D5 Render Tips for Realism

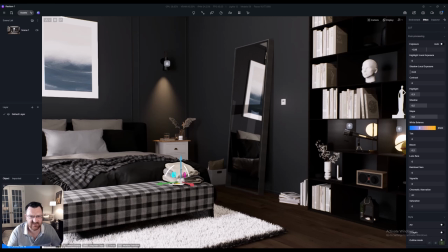19:16 I've almost never found that I needed to go in there and adjust the contrast. Highlight, shadow, and slope, this is a purely a personal preference and image-based decision.
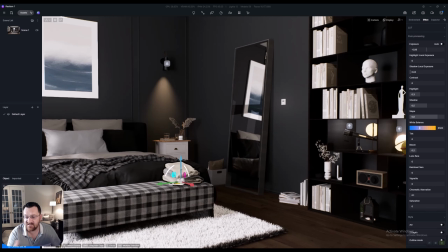19:28 You can go in there and maybe take down the highlights a little bit. Slope, I've generally just left at 0.8 and never really messed with it that much. Now, other things that will matter for you, bloom and lens flare. Strictly speaking, lens flare, yeah, it might look really nice for exterior shots.
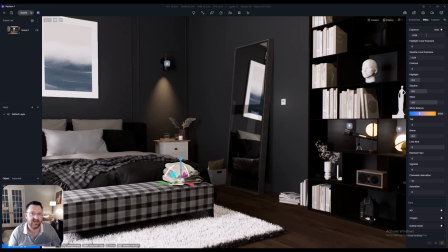19:47 I just turned it off for this render. I don't want any lens flare because I don't really feel like it's realistic. Bloom, I generally have just left this on. I think it just looks nice. You get a little dash of it over metal objects, but other than that, don't worry about it.
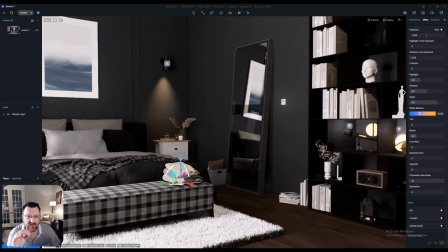20:04 Now, chromatic aberration, you can put this on, but less is more for this one. Chromatic aberration is effectively almost a photographic effect, mimicking the distortion you got with traditional cameras.
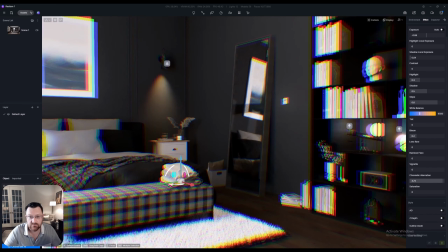20:18 It can be very strong, and it kind of makes people feel uncomfortable and a little bit nauseous. So basically, yeah, less is more on the chromatic aberration.
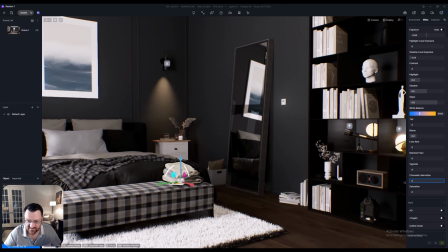20:29 It does add a little bit of realism because it, sort of does mimic how we think footage should look, because it's slightly not quite as real. Sort of like the imperfections sell it a little bit, kind of like adding a little bit of noise and grain to your render as well.
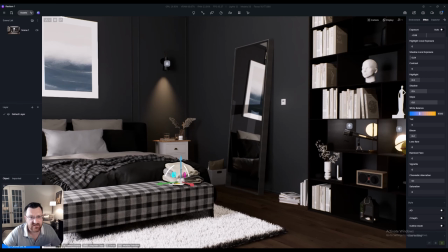20:47 But seriously, chromatic aberration, less is more. Ambient occlusion, yes.
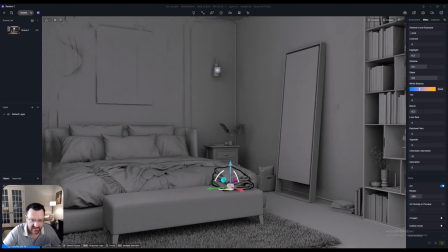20:52 So AO,
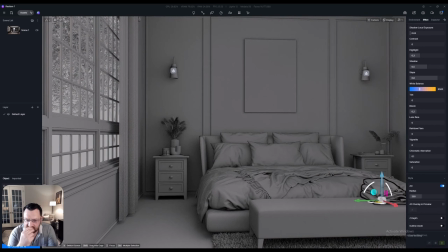20:53 best way I can kind of, sort of explain this, it's adding back the occlusion you get in shadows. In other words, the darkening in and around shadows. Now, you can toggle this guy on, and you can toggle this off.
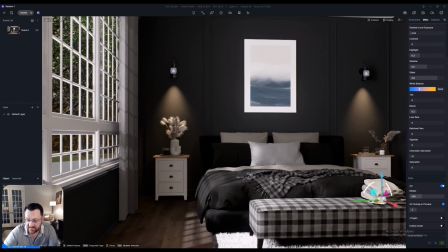21:08 And you can also turn on the ambient occlusion overlay in preview, and then adjust the actual radius.
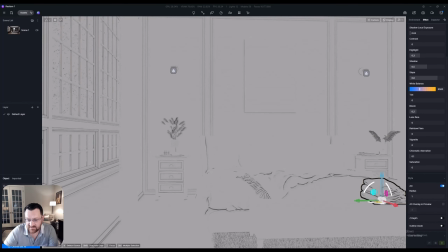21:13 So you can kind of see here, we're adjusting basically the darkness of those shadows.
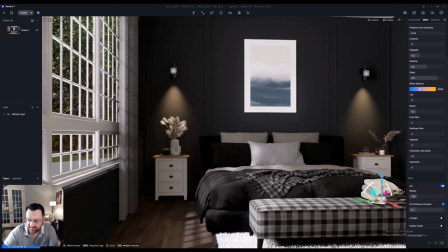21:18 And I think that looks really, really nice. And then you can also turn on the AO overlay in preview and give you an idea of how it's going to look. Really nice to be able to add shadow depth back into your scene.
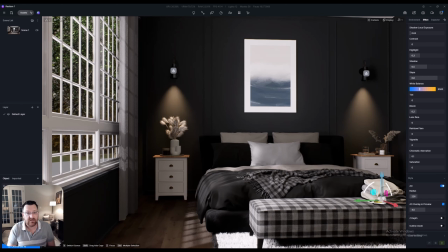21:31 But again, there's no magic number for some of these settings. You're just going to have to go in and really make a visual assessment each time you work with them.
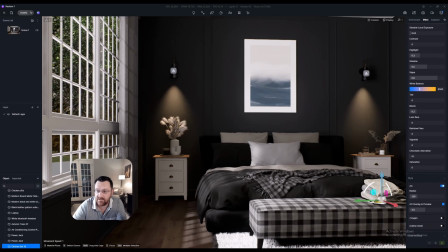21:40 But those will help quite a bit.
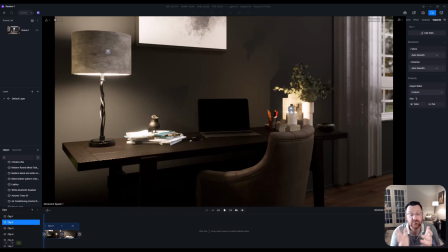21:46 When it comes to setting up your video clips and your renders, please be also mindful of focal length. By adjusting the focal length here, you can actually affect how sort of in the shot you sort of tend to feel.
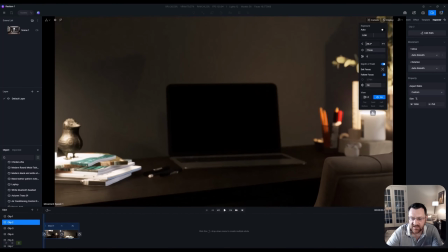21:59 So you can see as we raise this up a little bit, it really brings you into the scene.
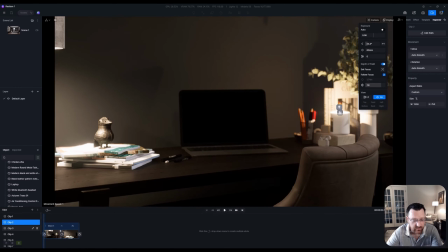22:05 This will have to be set on a per image basis as well, but it will also be set on a clip basis.
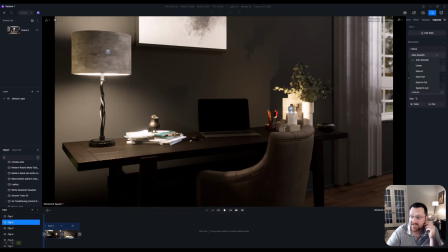22:12 So keep that in mind as well. My general preference is for moving to use ease in and ease out, and I keep the aspect ratio at 16:9, more resembling sort of a standard monitor, but that's absolutely sort of depends on what the outcome is.
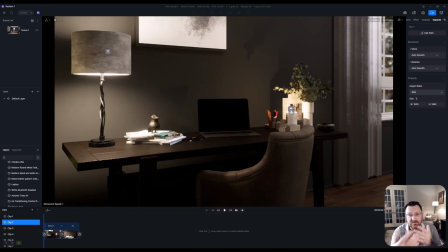22:28 For videos giving to clients, I just leave it as 16:9. And the focal length, generally for interiors, 30 plus is my recommendation. But if you really want to get up close and personal with something in the shot,
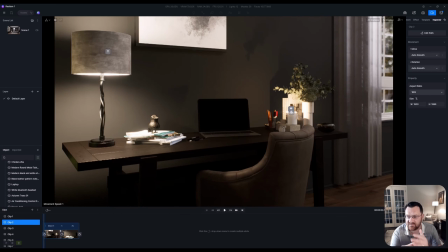22:43 maybe it's a picture of a family member or something like that, something that you're trying to sell the emotional component to a client, then I would go even further. I'd take that camera up a little bit higher as well. Now, when it comes to doing video, my suggestion is to render out multiple clips.
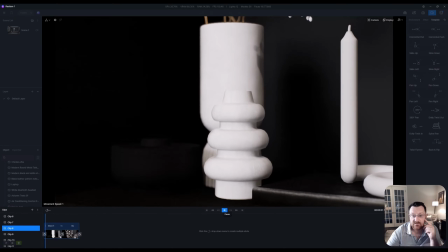23:00 And you can see we've got all of our different clips here together, stitch them together in another software.
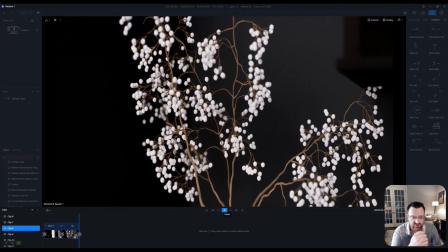23:06 I don't necessarily recommend trying to push one big sweeping panorama. I don't think that looks really good. Try and avoid jagged camera movements, and try and avoid, sort of putting excessive amount of movement in your shots as well. It's almost like kind of show, don't tell.